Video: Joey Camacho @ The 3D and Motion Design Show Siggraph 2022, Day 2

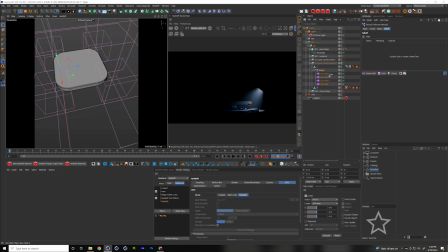24:41 let me just try that again make sure i grab the right ones so when i bring these back in We're in the wrong state here. Sorry.
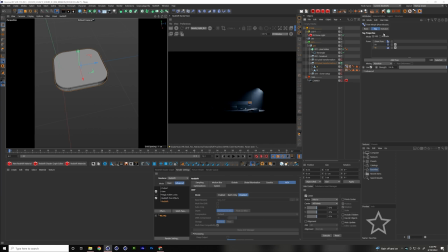24:55 Oh, I missed a critical step here. So if I go back to our pose morph tag, this is very important. It needs to be in an animate mode or else it's just kind of be frozen there. So now when I bring in the pose morph tag,
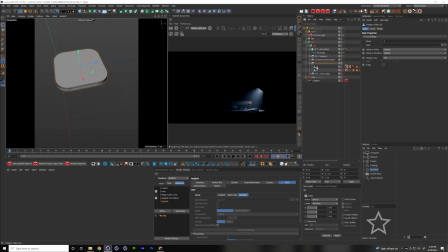now when I bring in the pose morph tag, this will all work. Oh, sorry, the morph deformer. so we're going to bring the morph to former which is going to reference that pose morph tag
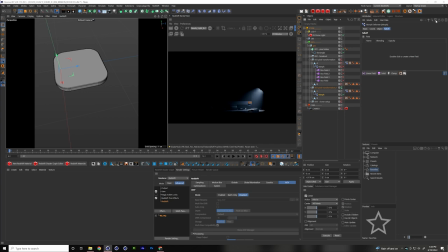25:27 I'm going to add the box fields that I had previously to the morph to former whoops so I'm going to add these in and now we're now we're seeing things come to life
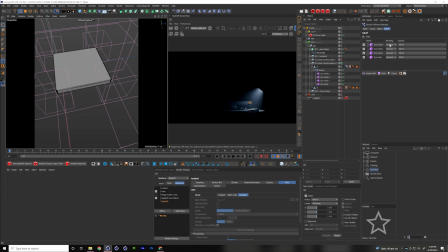25:48 so if I animate this we only get actually like one of these um box fields is working and that's because these fields work like kind of like Photoshop. They have blending modes. So I'm only seeing the effect of the top one.
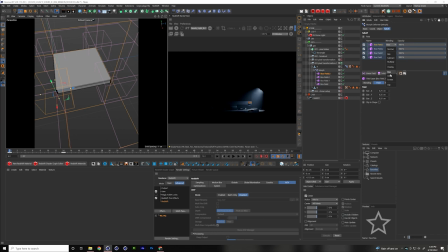26:02 So if I change all these to add or max, it'll just drive the full power of each of these, which again, I've offset in my timeline so that each one animates its strength and effect in a different manner. So I've got more of like an organic kind of like secondary animation which is super helpful.
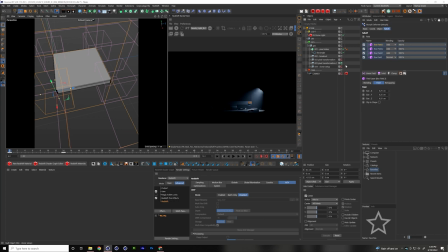26:23 Alright so that's how we got to the transformation on the pixel and now that's just one pixel and in our shot we had a stack of pixels and I will show you this is kind of how our shot looked in the sequence.
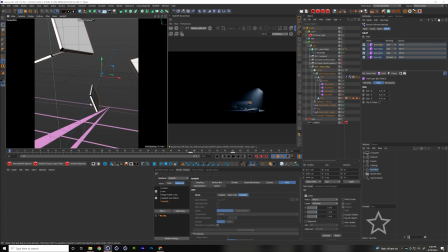26:41 Just bear with me. Okay so this is kind how our shot looked in the sequence and these things kind of they kind of were floating and moving and then their corners just kind of you know all go around it and then they fly in and
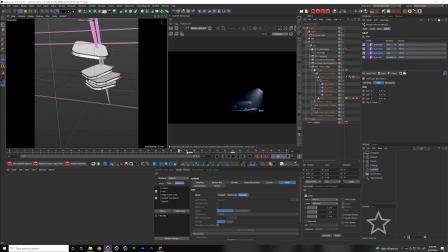26:58 then they kind of like landing in this staggered state so i'm gonna i'm gonna reverse engineer this so you guys can see how it was built um so once we had our one pixel transformation I put that inside of a cloner.
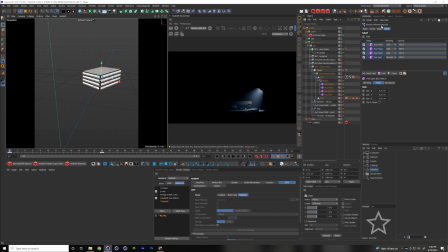27:11 And that cloner, just bear with me, I'm going to turn this off. I have a vibrate tag that's kind of working in the background, which I need to turn off. So we have this vibrate tag that's turned off. I'm going to reset my PSR here.
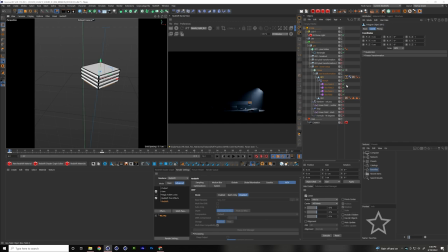27:29 All right. So now we have kind of our basic stack of animated pixels, and they kind of all do the same thing. And they all happen at the same time and it's kind of boring. So I use this formula effector with kind of an equation that Rick Barrett's got a tutorial on how to kind of
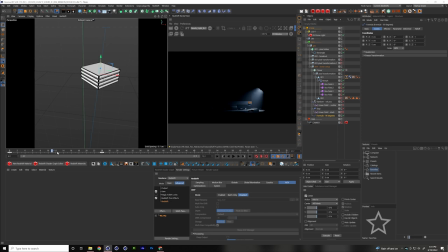27:49 rotate these at 90 degrees and constrain them. So now they're all just, they're stacked the same way, but some of them are turned. So they happen in different sequences. The next step is ironically a step effector that is being driven
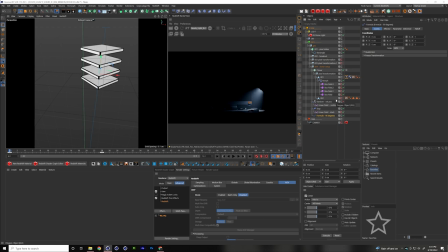28:05 by a linear field and that's just separating the clones so that's that that's the first part of the animation and that linear field is right here and that's moving through as these corners round it's moving through and down or up I
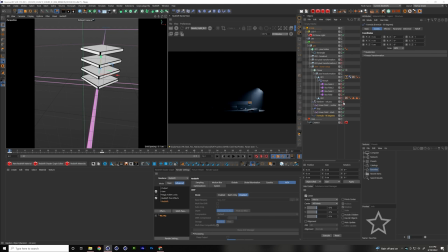28:22 guess and reducing the effect of the step effector so it's like one part step two okay and then on top of that after you've added that step effector, I want these things to be scattered to resemble the end state of where they exploded to. So then I've got a random effector, which is affecting their rotation and position.
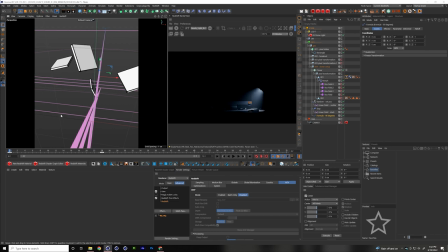28:41 So scattering in space, and they're where kind of I want them to be. And I'm using another linear field here that's kind of moving across the screen.